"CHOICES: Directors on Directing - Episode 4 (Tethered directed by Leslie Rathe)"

All right, welcome back to Choices, our series about directors talking about directing. And we have someone I'm very excited for you to meet and to listen to her talk about one of her projects. Her name is Leslie Rathi. She's a writer-director. She's developed projects for numerous networks and has a very celebrated career so far. And aside from all that is a pretty incredible voice and looking forward to you experiencing her talk about very final scene, final scenes of her short film Tethered based on her experiences as a new mom. And let's take a look.
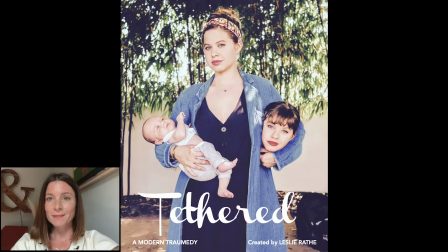Hi, my name is Leslie Raffey and I am speaking today about a short film that I directed that is based on a half hour TV pilot. that I wrote inspired by my experience as a new mom.
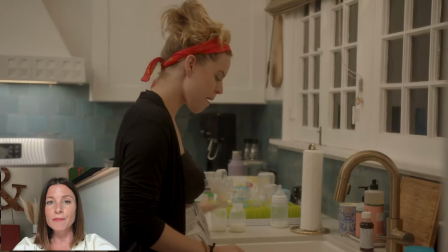1:02 So right now we are gonna start.
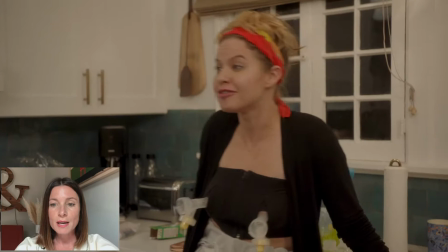1:07 This is about seven minutes into the short film and it is leading up to the climax for our character.
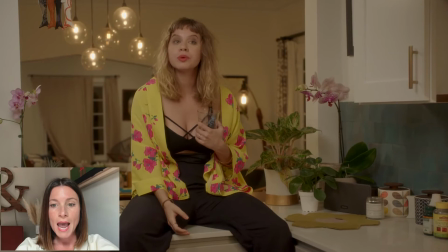1:13 She is suffering a major identity crisis after having a child
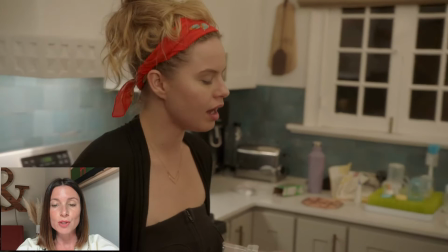1:19 and she is visualizing seeing a part of herself when she was
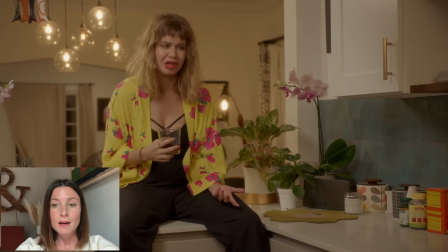1:25 younger like an alter ego so we she has largely been ignoring this alter
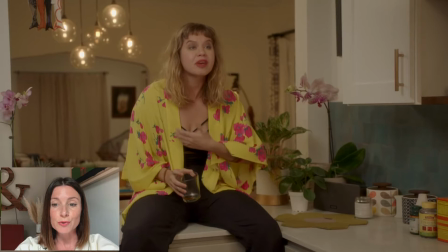1:31 ego but now is a point in which she start sort of starts to lose it and we
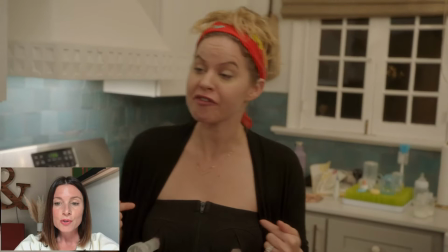1:37 are having her confront this person this vision so the choice to go
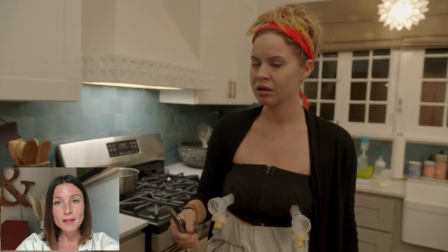1:44 handheld for this was really important to me for a number of reasons we were running out of time we were
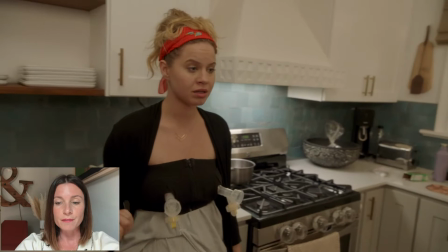1:50 running out of money we shot this in my home and I wanted to evoke
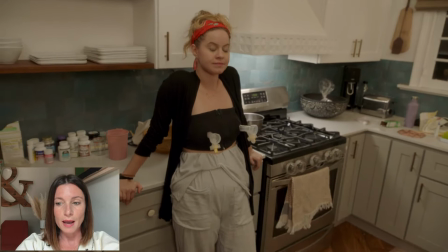1:56 a sense of confusion and and
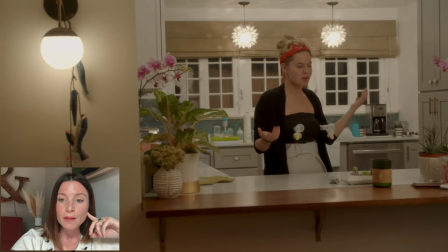2:03 total chaos so with the score and with shooting back
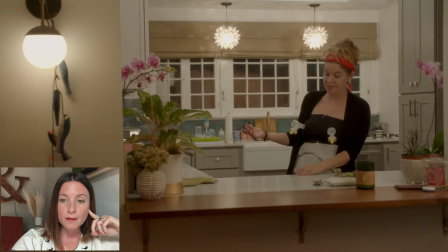2:10 and forth handheld I thought that that way that would be the best use of our time.
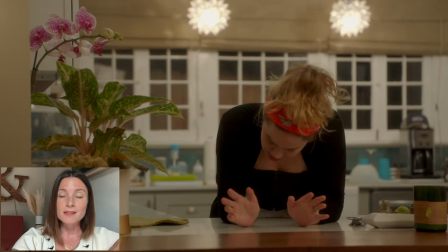2:17 We also, as you'll see, chose to keep her in a breast pump.
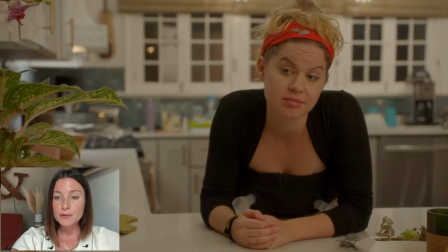2:22 One of the goals was to make this as authentic as possible, even though it's a heightened reality.
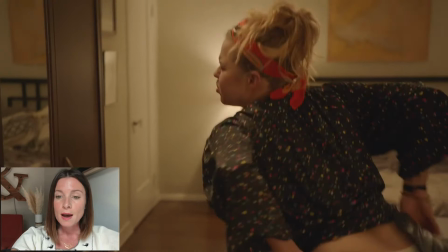2:27 I wanted other mothers especially to recognize what it really looks like to be a new mother.
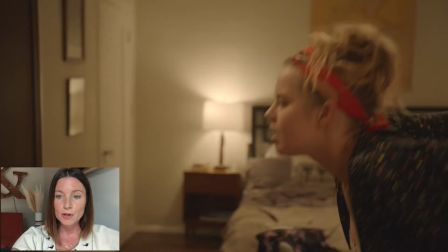2:35 As you'll see she is now moving into her bedroom where she is proceeding to get wasted and
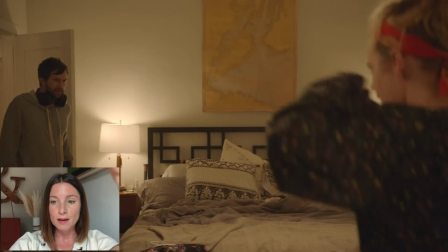2:44 we wanted to keep that in a wide shot in order to show just a sense of the space.
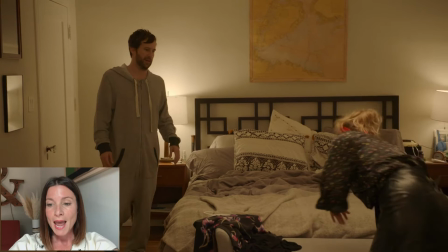2:53 I really like the architecture of my home and I thought I gave it a lot of production value so we wanted to utilize those wide shots as much as possible.
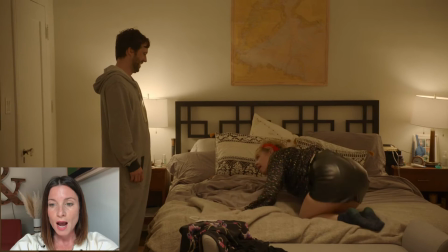3:01 And when she gets onto the bed to face her husband,
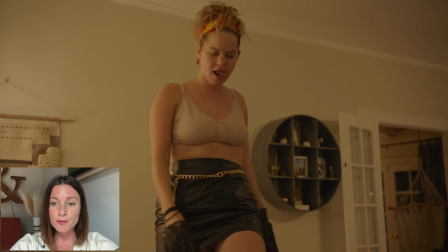3:06 I wanted that comedy to play out in a wide because I thought it was,
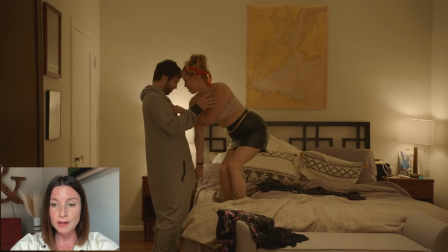3:11 we didn't have to rely on any sort of cutaways for her to slip into his onesie,
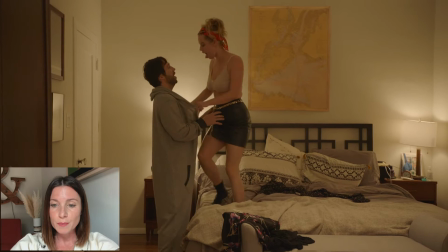3:16 a onesie joke that had been established and set up earlier in the show.
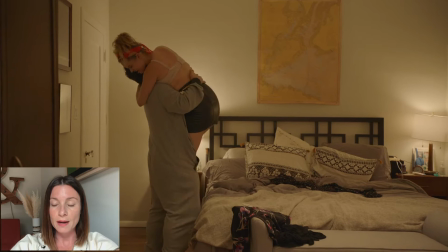3:21 So when she's slipping into his onesie, it was something that I wanted to play the comedy in a wide and
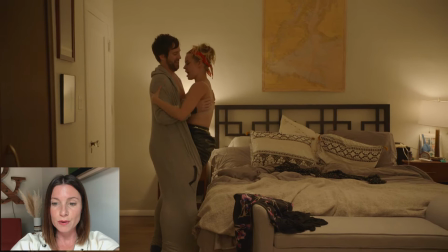3:28 then we eventually punch in to a medium close-up of the two of them um as as the
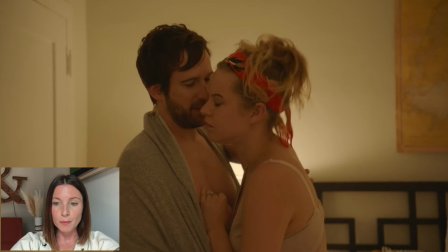3:36 the scene unfolds and as she begins to sort of get ill um and we get
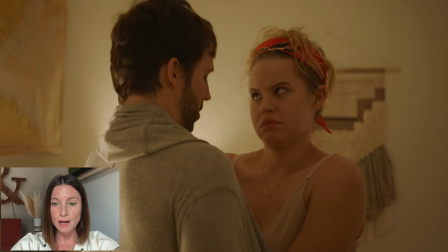3:42 into some more coverage of that because i think that plays to the comedy i mean the whole the whole point in this particular scene
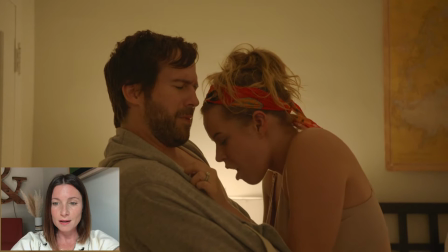3:48 is to try and create as much comedy as possible so um i think
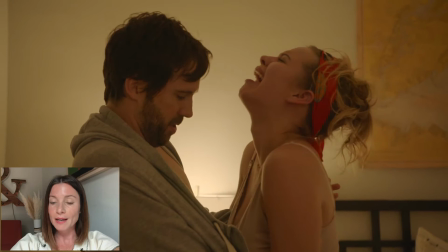3:57 I think we're we're at a point where she is completely broken down so now we're we've cut to some
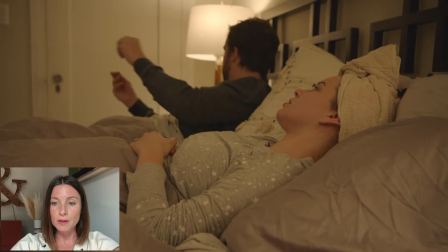4:05 time later she's in her bed and we obviously want to stay on our main character because this is really about
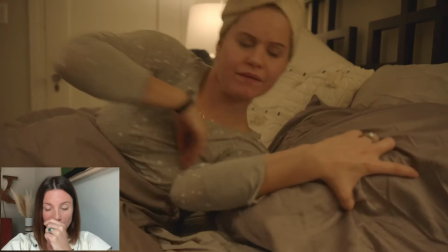4:12 her and about her psychological journey so
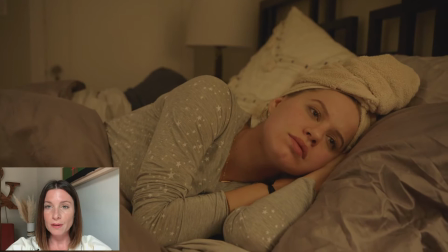4:18 now she's in her bed she's seeing a vision and we're cutting back and forth between her
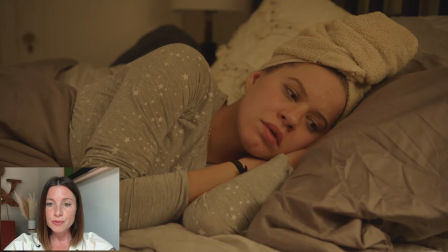4:23 and her alter ego we we had tried to do some some over-the-shoulder shots and placing a stand-in so we could establish the two of them in the
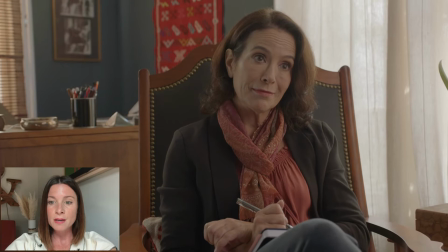4:33 same space but we realized that that wasn't necessary as long as we got eye lines correct and especially because in the very beginning we
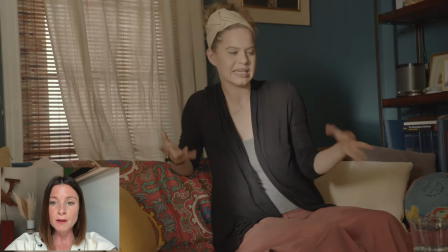4:41 made it we made it clear that they were in the same they were sharing the same space we thought that that wasn't as important as choosing shot sizes that
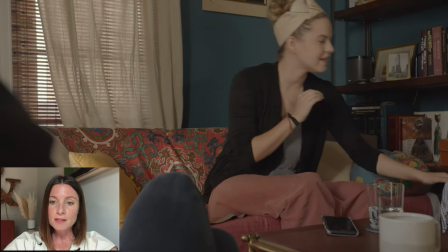4:49 were that best conveyed the emotion that we wanted to to get across and now this is leading up to the final scene of the short film
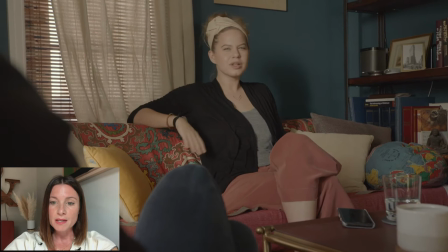4:57 and she is in a psychiatrist's office and I wanted to do a lot of quick cutting because the idea was that she thought she had it under
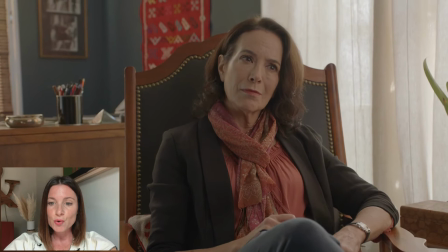5:05 control and she just had to sort of cross this off the list to see a psychiatrist and then she would just sort of move on with her life so I
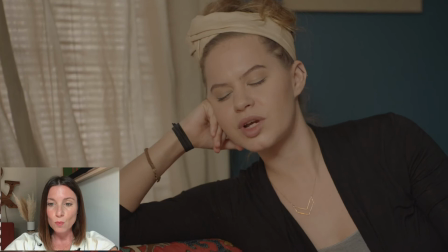5:14 wanted to show a certain amount of confidence with the character and you know we started wide and now we're pushing in because she's
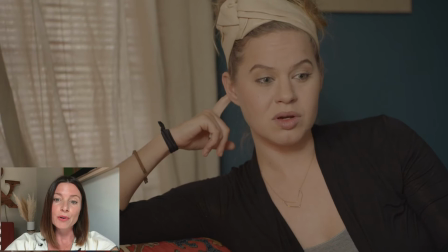5:22 starting to speak about things that are a little bit more personal to her right as
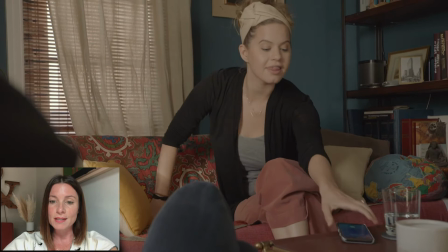5:27 she her cell phone alarm goes off which she set to denote the end
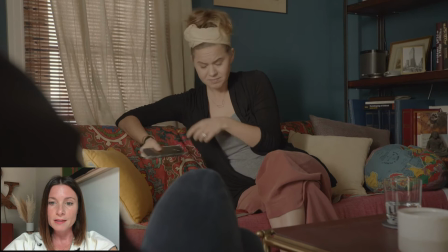5:33 of their session so now we're back in a wide and showing that level of confidence
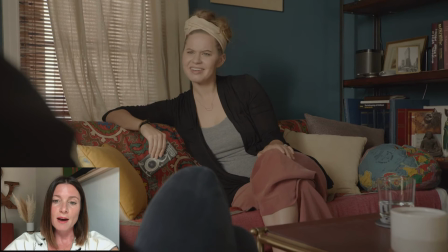5:38 again just to express that she like by staying
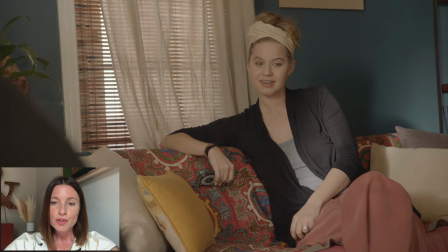5:43 in the wide it kind of it gives the idea that she doesn't really need
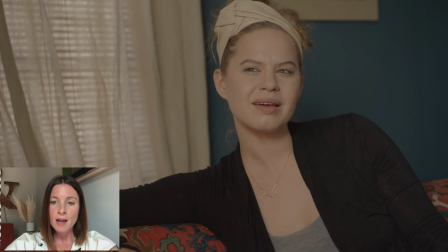5:48 anyone else to help her out and it's only when we punch in is when the kind
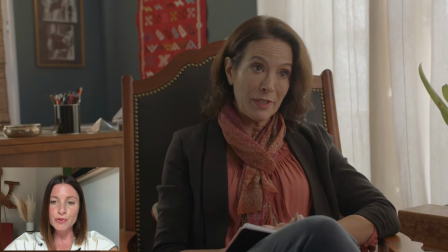5:53 of the reality of her situation really hits her so we reserved those
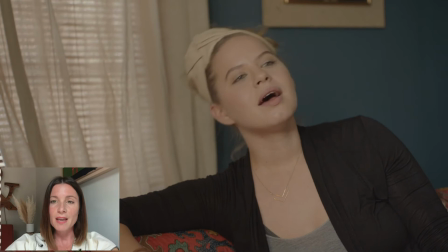5:58 those tighter shots for the more serious kind of hits
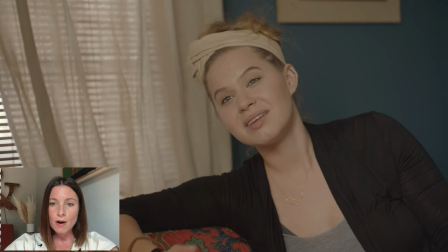6:03 to her psychologically um and And then we are nearing the end.
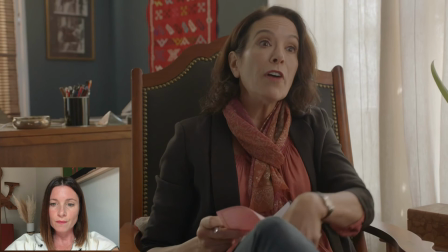6:11 I think we go out to a wider shot of the whole office,
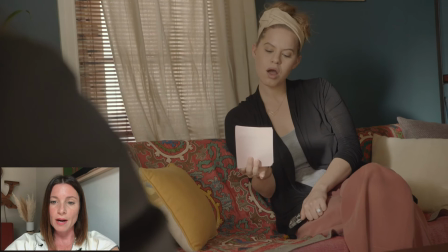6:20 which we could have started with, but I thought it was more important to jump right into the therapy already in session.
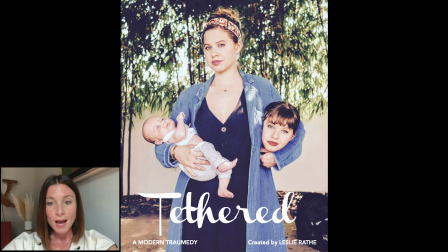6:28 Yeah, and that is it. Thank you so much for listening to me ramble. I don't know if any of it made sense, but I'm only doing this one time, so that's what you get. So thanks a lot, Jason, for putting this together. I'm flattered to be a part of it. Bye. Awesome. I hope you enjoyed that. So please, please, if you would like to see more or just to support us with good karma, hit like, hit subscribe, comment down below in the comments section if you have any specific questions or requests, and have a great day.